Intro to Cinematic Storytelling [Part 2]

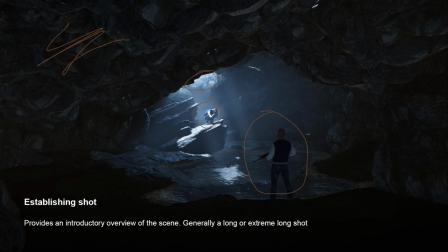Are they in some sort of room? Nobody knows until you show some establishing shot. Let's see if I can... Extreme long shot.
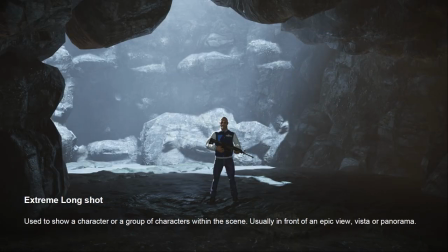So this is something that's, it's usually when you have sort of a character or a group of characters that's sort of shown from the front. Usually it's really mostly used for sort of epic views or vistas or panoramas.
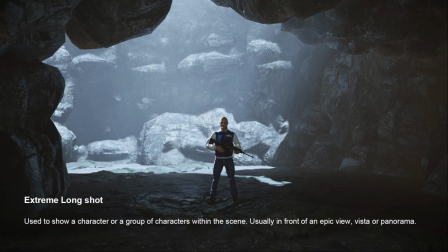It can also be used as an establishing shot. This is really when you want to show, like, you know, for instance, a group of characters walking down the street together, you know, maybe they're all buddies. Or in this case, you have, you know, the single guy who is this like really powerful center of attention in the image, so he's obviously important.
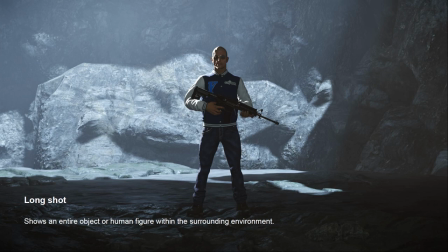The long shot's very similar, just a little bit pulled in a bit further. Still get a bit of the surrounding environment. Still get this sort of importance placed on a single figure, usually.
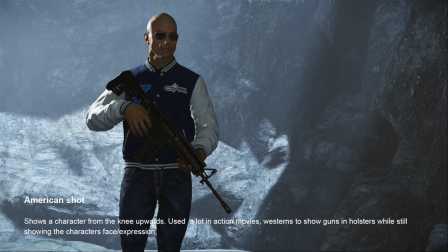So in these different scenes, is it just the distance from the subject that's changing, or is it the distance and the field of view? Both the field of view, and you're also usually pulling the camera in a bit further, so it's dollying in. That means of pushing in with the actual camera in translation. Yeah.
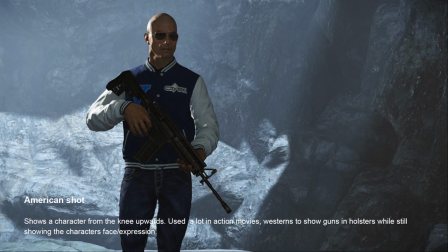And sort of both are used. I have actually a handout I think we can send around to these guys that has pretty much lots of the basic rules. I think it has also written down all of the various shot types that I'm going through right now.
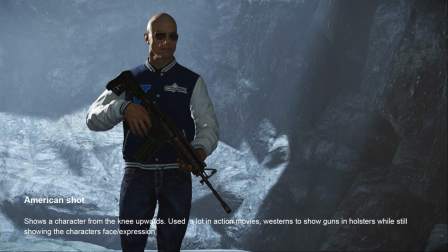And yeah, it's really like kind of like a cheat sheet for cinematics, which lets you, you know, just sort of, you know, always refer to that when you're setting up a new shot.
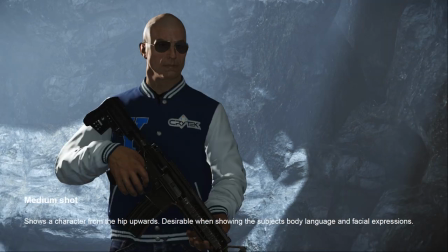So yeah, medium shot. Now we're getting even closer.
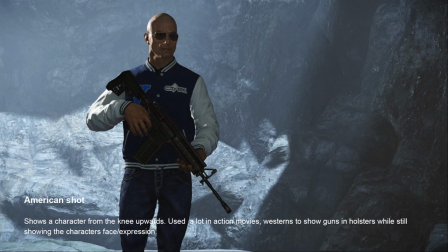We're, you know, leaving the, you know, the lower half of him behind and just showing, just concentrating on the upper half.
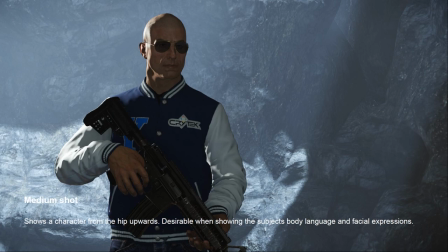And this is really good when you just want to show like upper body language, facial expressions, and you know, if they're holding something important, you still get all of that.
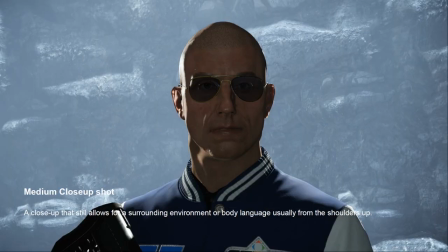Medium close up shot. So this is now getting even closer. We just have the head. You get some body language, but usually not the hands.
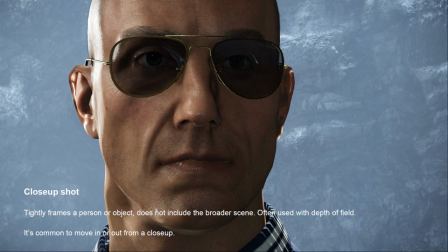Close-up shot is now, you know, you're cutting off the hairline usually, and you're getting very close into the face. You usually leave a bit of space beneath the chin, just to give it a bit of breathing room.
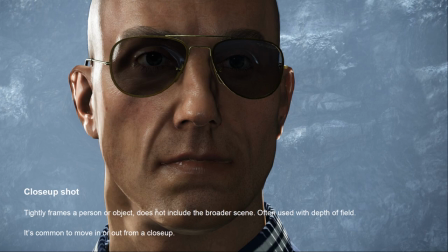It's sort of like usually it's used with depth of field, so you're not usually getting anything behind the character's head at all. Actually, it's usually quite blurry. So I think it would just even be blurrier than here with a real camera.
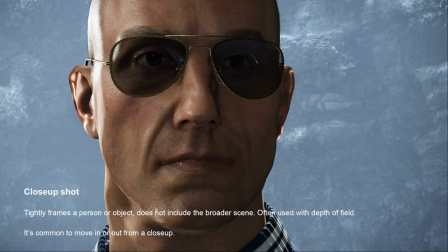It's kind of common to sort of move in and out from a close-up, so you know, you could actually go from this close-up and keep your focal length the same, and then, you know,
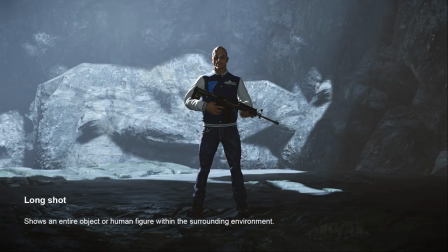move out to an American shot or, you know, long shot.
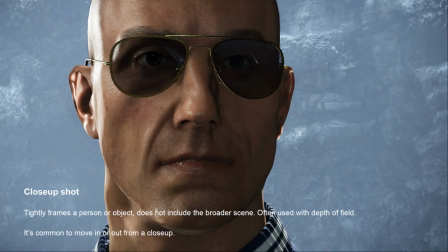You can do that all in, you know, so all of these you can actually transition between all of these various shot types, and that can create quite a cool feeling usually. So Italian close-up, this is even more extreme, the extreme close-up.
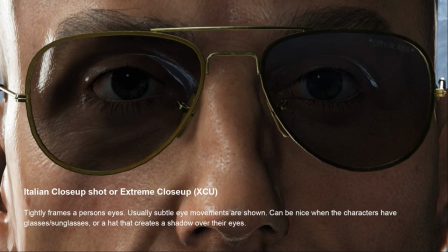This is where you sort of tightly frame a person's eyes, and this is really nice when you have that sort of spaghetti western thing going on, where it's like, oh, what's he thinking?
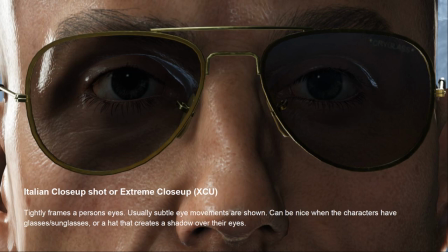Is he kind of determined, or is he dodgy, or, you know, if he's got glasses on, it's kind of cool that he's doing something with his eyebrows or his eyes, or that he's wearing some frames. Sorry, I just noticed that there's cry glass in the corner there. Cry glass. Oh yes. Made me smile.
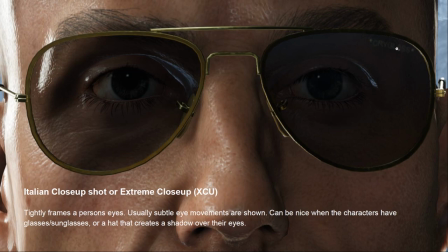Never noticed that before. Yeah, it's very specialist cry glass. Yeah. No, this character's not the best one. I don't know if I can say this, but hopefully we want to get a new SDK character at some point. But we'll see how that goes.
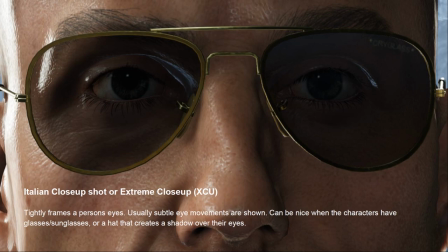Hopefully it's one that's a bit more useful than the guy we have here, and hopefully a bit more next gen, because this was actually before we had scanned assets, and it's it's feeling a bit dated now that you can't really get that close to his eyes without it, it doesn't really hold up as well.
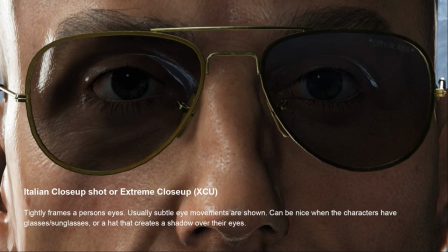Scans are sort of the way to go. If you look at most next gen games, they're actually usually using some form of scanning or scanned photogrammetry, even for faces.
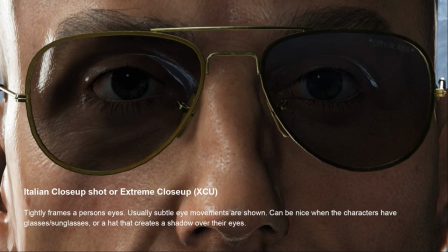It can also be nice if you have a hat above the character that's creating some kind of a shadow over the eyes or the face, and this just lets you have a bit more mystery there. So again, you think about the story, how is the shot, how is it contributing to the story?
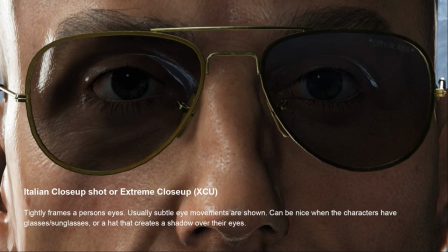Is it a cowboy who's just shown up at the high noon standoff, and they're basically staring each other down? Then you're going to want to have lots of the Italian close-ups, you're going to want to have the American shot, you want to have the gun at their hips kind of stuff.
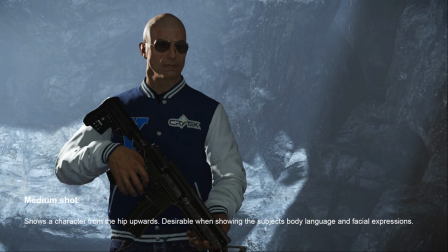With the American shot, this was actually another shot that's really developed for westerns,
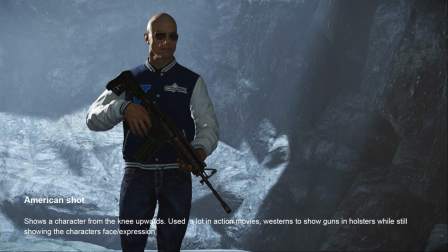just because it shows the guns and the holsters while still having the character's expression. So if you watch The Quick and the Dead, or The Good, the Bad, and the Ugly, or Once Upon a Time in the West,
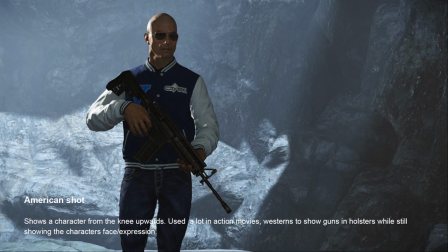any of those movies, they're going to have tons of examples of these sort of shots,
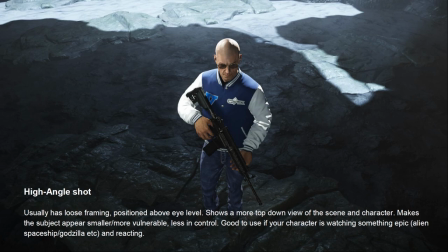which became pretty much the sort of the basis of Western cinema. High angle shot. This is pretty much when you want to have someone looking a bit more vulnerable. Usually makes a character look a bit smaller, or a bit like he's not in control.
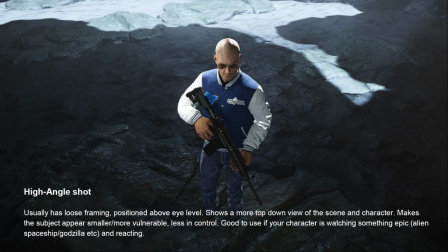Can also be used if he's actually looking up at something that's physically much bigger than him. You've won that typical shot of, I think you see this a lot in Spielberg movies, if there's a massive alien spaceship up in the sky, or a huge monster,
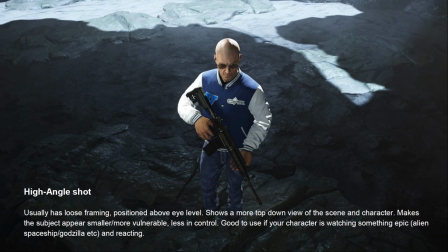Spielberg will have this moment where all, like that War of the Worlds moment where all the characters in the street, Tom Cruise is looking up and he's seeing this massive alien that's kind of rising up, and you get this shot of all the characters in the street looking up and seeing the monster there.
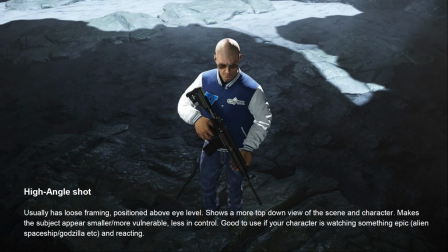So that's another way it can be used. The opposite to that, of course, is the low angle shot,
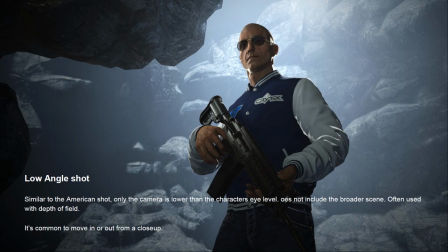which is sort of similar to the American, but the camera is actually lower down, looking up at the character. And usually doesn't include the wider scene. And again, it's often used depth of field with that. And this is used to really just like emphasize a character's power.
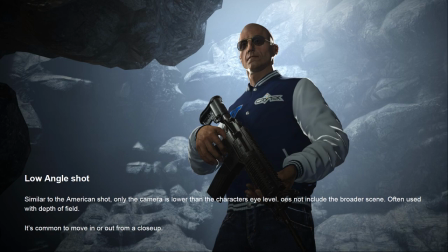So this is something that you'd use if you really want to make it feel like they're in a position of power or dominance. It's typically used in like propaganda imagery. If you look at any of the sort of Russian propaganda or the German propaganda from 1940s or so,
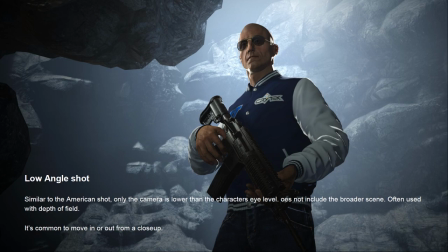you'd find this kind of cinematography was extremely popular back then, and that's where it came from. And it's still in use today, actually, in some form. If you look at any of these Marvel superhero movies, it's exactly the same way of framing characters in the sort of propaganda style.
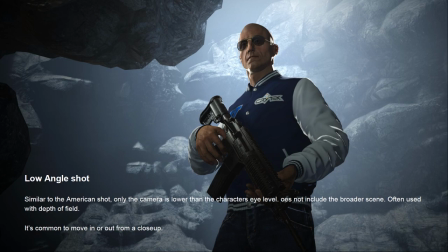So it's really the hero looking towards a bright future, and he's standing on the hill, looking off into the distance. It also can be used for villains as well. Your villain can also be shot from a low angle to make him appear a bit more sinister.
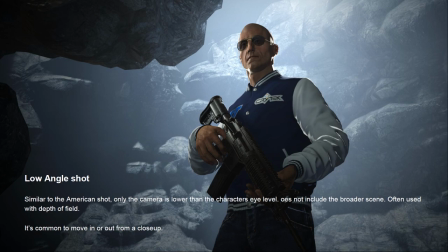This is something that's usually just a case of, if you're lighting the scene in a dark way, or if you're putting in, for instance, more red tones or green or something like that, it's usually the lighting is good or evil.